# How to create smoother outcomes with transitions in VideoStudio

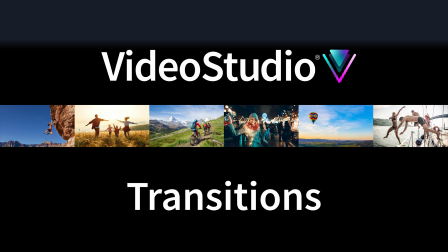Transitions in video make moving from one clip to the next more dynamic and interesting than a simple hard cut.
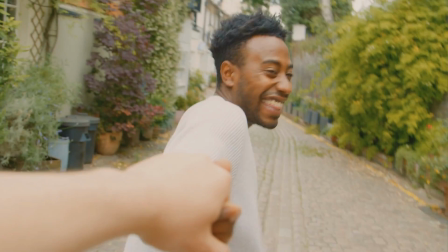In this tutorial, we'll look at how to add and customize transitions in VideoStudio.
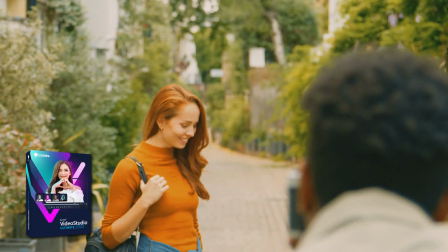We'll be working with VideoStudio 2023, which has some new transition types and customization options,
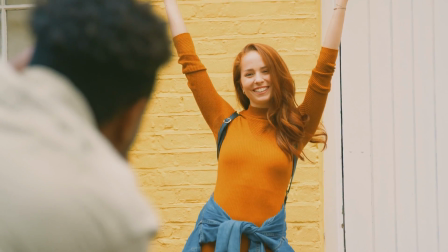but the basic workflows for transitions are the same across most versions of VideoStudio.
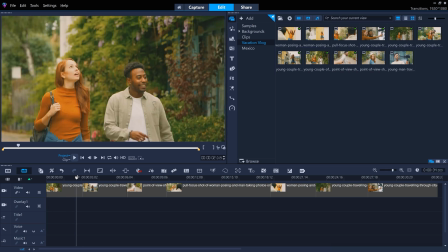We've got a timeline with some footage already organized, so let's add some transitions.
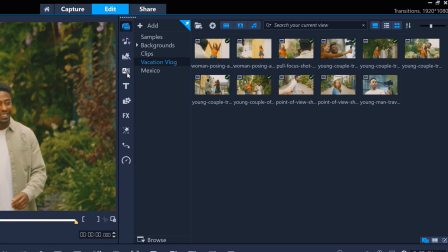All transitions in VideoStudio can be found here.
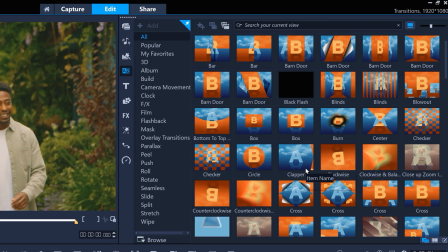And if you mouse over a transition, you can see a short animation that shows you the effect that that transition will have.
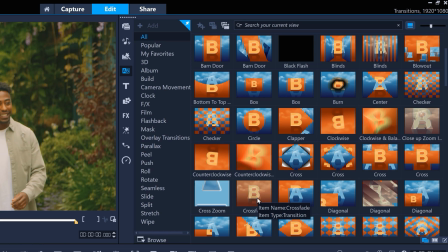Let's use the most basic transition first, which is a simple crossfade, blending two clips together.
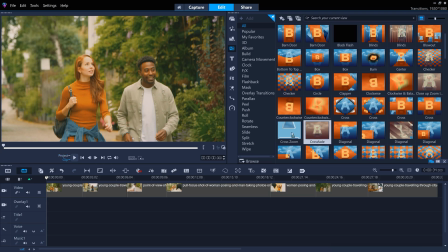Just drag and drop the transition where two clips meet.
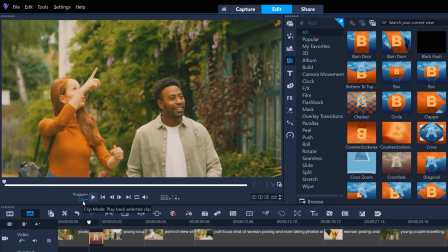We can press play, and because clip play is automatically selected here, just the transition will play so that we can see how it looks.
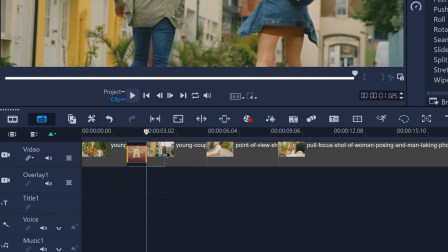The length of a transition can be adjusted by dragging the edge of the transition clip on the timeline.
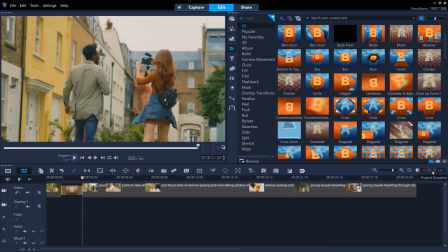When a transition length is increased, we can see that the total length of the whole edit is reduced, as clip A and B are now overlapping more.
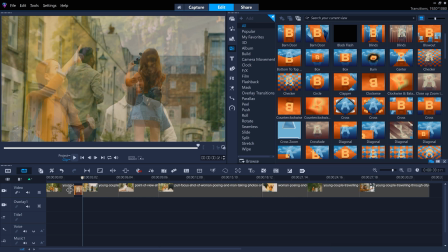And if we do the reverse and decrease the length of the transition, we can see that clips A and B now overlap less, and the whole edit increases in length.
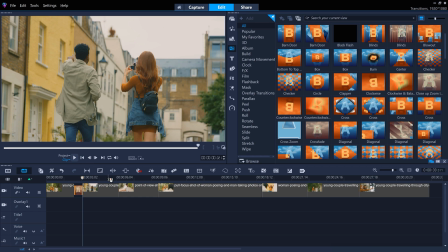Transitions are sometimes most effectively used to accentuate the contents of both clips.
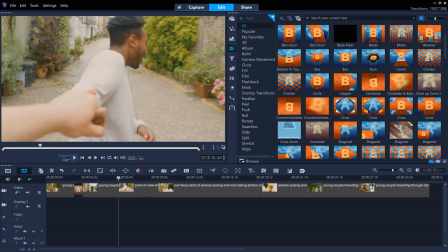At our next transition point, clip B starts with the subject in the frame running, so it might be good to apply the run and stop transition here.
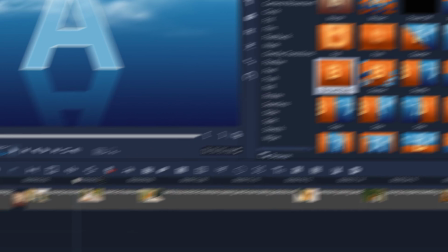We can see from the animation that this transition ends with a judder, which could pair well with the handheld camera movements in clip B. Let's take a look.
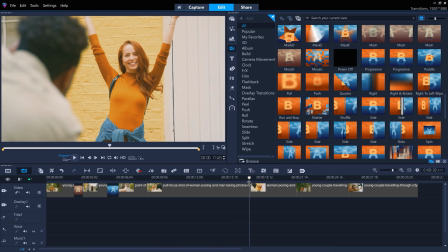Similarly, this clip ends with the subject throwing her arms up in the air as she poses for a photograph, and the next clip starts with her in a similar pose.
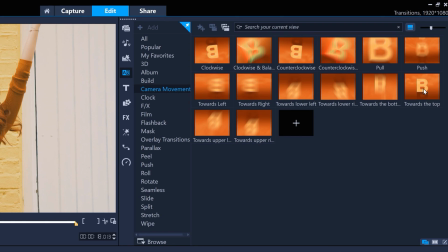A transition such as the camera movements transition towards the top could accentuate this movement with her arms.
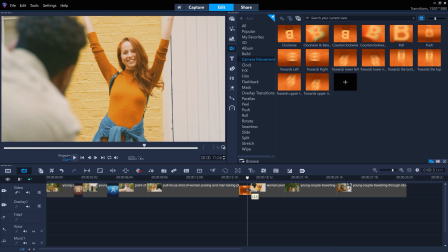And if we reduce the length of this transition, it seems to accentuate the effect even more.
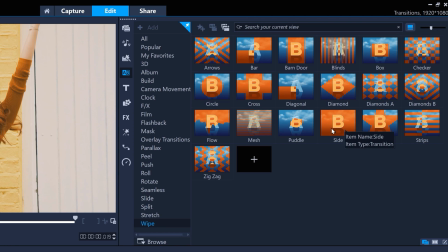Some transitions, such as the side wipe transition here, have optional controls that can be customized to dial in the look that you want.
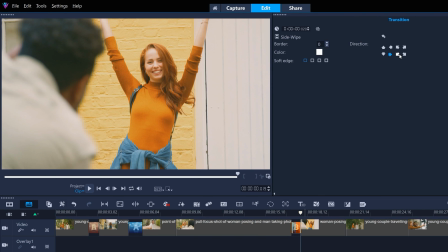Double-click a transition on the timeline, and you can see how you can alter it. For example, we can change the direction that this transition zooms or wipes from. And in this case, we can also choose varying degrees of softness to the edge of the wipe. Or we could add a border with the exact thickness and color that we want.
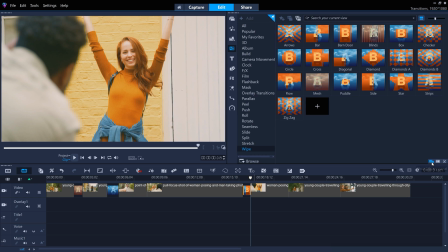So that looks pretty good. There are a handful of transitions that have even deeper controls, so let's explore one of these now.
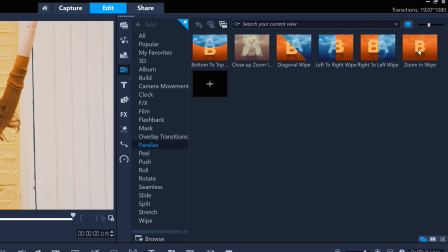From the new Parallax group of transitions, if we apply the zoom in wipe transition, we can see the effect that this transition has,
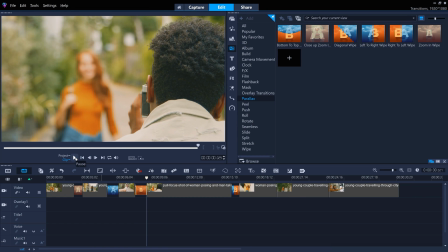partially zooming in on some square shapes in the middle of the frame as the crossfade takes place between the two clips. If we double-click the transition, we see we could change the direction of the transition as before, but there are also more controls that could be loaded via the customization button.
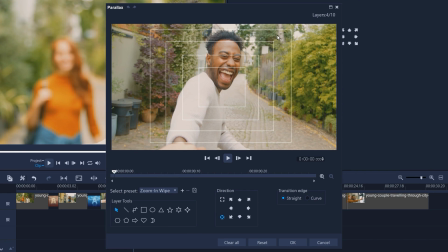Here we can see the square shapes that define the partial zoom areas that occur as the transition takes place. By selecting different presets, we can audition the preset shapes that are used for these zoom areas.
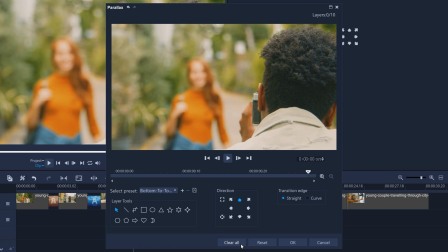Or we could create our own custom array of shapes. Let's add a couple of upwards facing arrows to accentuate the upwards direction of this transition.
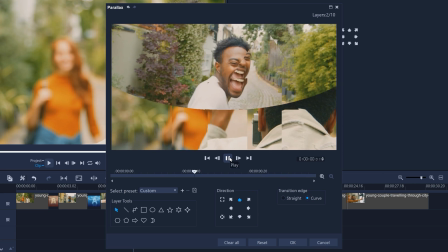And we can add a curved edge to the transition. So for some transitions, there's loads of ways you can customize them to your liking.
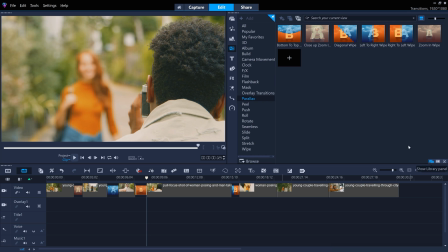VideoStudio 2023 also has other new transition types that have been added.
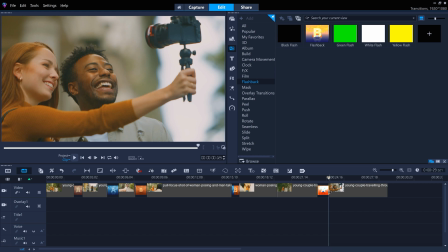Check out the flashback transition, or the group of split transitions, such as diagonal split.